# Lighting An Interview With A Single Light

In today's video, I'll be showing you the basics of lighting an interview using just a single light. I'll talk about the position of the subject, as well as the light and how it affects the look of the video, and the common in-camera tool we use while working with light and exposure. A powerful concept that took me literally years to grasp is that lighting influences the look of your video more than anything else in your kit. More than your camera, more than your lenses, and more than even your color grade. Obviously, color grading has a huge influence on the overall look of your final video, but lighting plays its role from the very beginning and will become the building block for your final grade. Lighting is a super complex topic, and I plan to give as much knowledge on it as I can here on our channel, so subscribe to catch more of our updated content each week. Stay tuned.
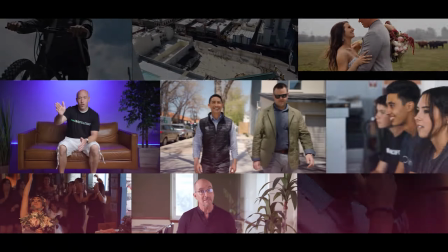So a lot of the time, interview light setups can include multiple lights. We typically have a key light, which is your main light source, a fill light, which fills up the shadows on the subject's other side of their face,
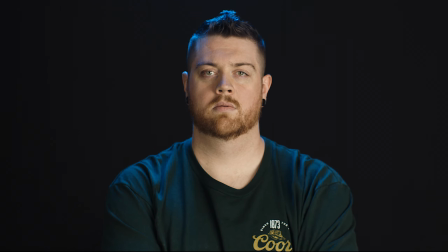1:10 and a backlight or hair light, which creates a nice rim around the subject's head and helps to separate them from your location or background. In an ideal circumstance, the background itself is also treated with its own lighting, and I'll show you that maybe in a future video. But for today, we're focusing on a single light setup. So the first thing we do when on location is figure out where our interview subject will be placed and what initial composition will be best for that location.
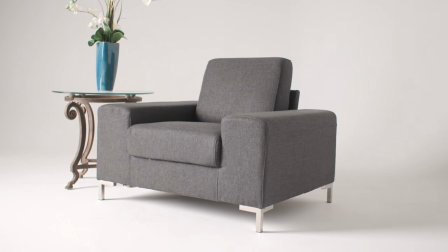1:36 Here, since we're shooting against a curved white cyclorama, we're placing the subject with their back to the corner and in a position that will allow for our key
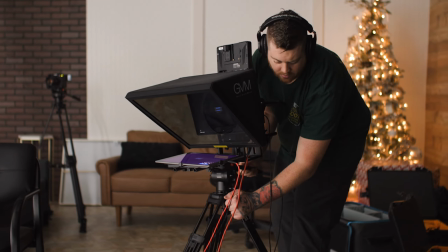1:45 light to properly expose them while allowing room for our cameras to have some angle options.
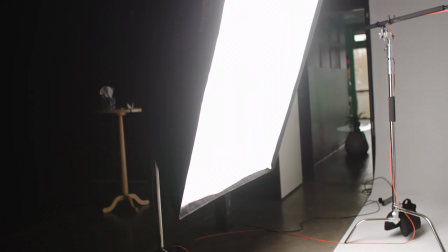1:50 Next, we place our key light.
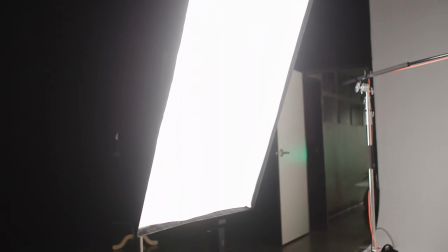1:52 Now, since we're only using one light for this interview, we want it in a position where it will light the subject's face, but since we typically like to have some drama in the shot,
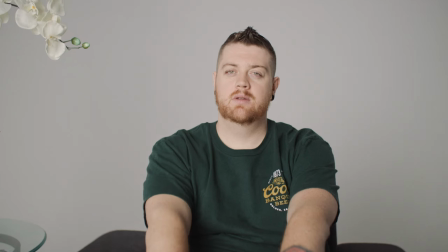2:00 I usually find a position that will leave some shadow on one side of the subject's face. And that's the side I like to place our supporting cameras. Generally speaking, when filming an interview, you want to give soft shadows on the subject's face.
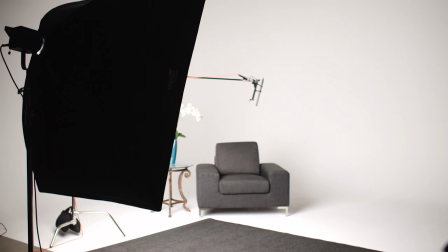2:13 Shadows will get softer when the light source gets larger, and that can also be achieved by moving the light closer to the face. But for our shot, since we're using a wide shot, we needed the light to be far enough out of the frame, but still provide for soft shadows, hence this big boy.
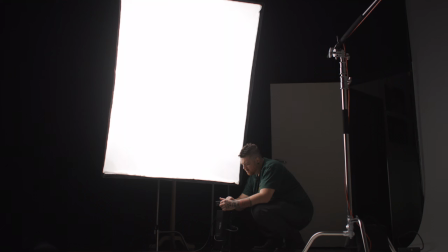2:30 In this shot, I'm using a very large softbox that A, will provide enough of a light source to still be soft from a further distance,
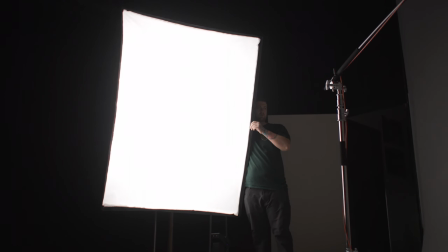2:39 and B, will light the entire subject and surrounding scene so that I can have some shadow textures on the floor to meet the look I wanted to achieve.
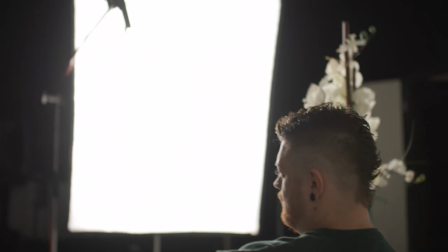2:47 Next, we place the mic and additional cameras in their places.
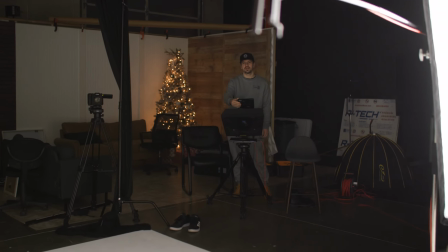2:51 The way we set up our lighting affects where we place the rest of our equipment because, as mentioned earlier,
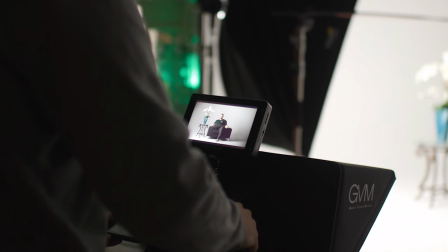2:56 we find it pleasing to include a certain amount of drama or style to most of our interviews. By lighting the side of the face that is farther away from the cameras, it creates some mood or interest on the closer side of the subject's face.
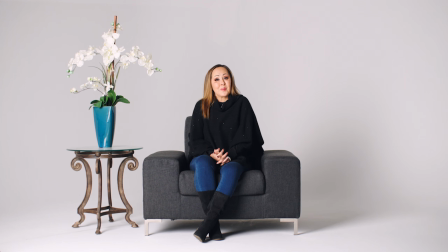3:10 For our main shot, you can see it's pretty well lit, but for our second angle, you can see some of that interest or drama I'm talking about. For simplicity's sake, there is an order which you can use to place your equipment to achieve this type of look.
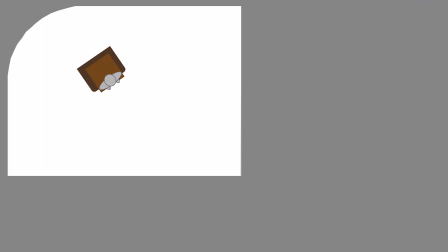3:23 After you place your subject in the desired spot, we place our gear in a semicircle around the subject. We place our key light first, then the mic if it's on a boom such as this, then we place our interviewer, next to that our main camera, next to that camera B, and if more than two camera angles,
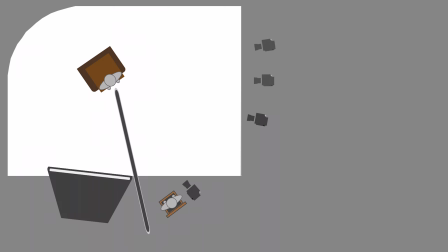3:41 we place each supporting camera following that same semicircle pattern. This allows us to dial in the amount of mood we want each camera to capture after we light the subject for the main shot the way we want it.
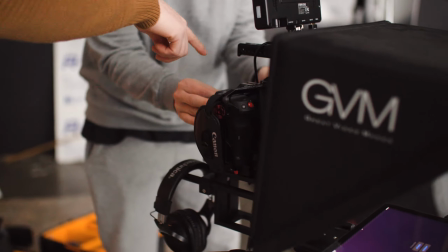3:52 So here's a tip on how we achieved our desired exposure for this shot. I chose the white cyc wall for this interview because it fit the story that was being told by the subject.
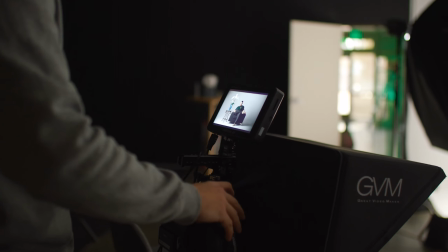4:00 However, I didn't want it glaringly white in the background, so we did not light the actual wall like we would normally.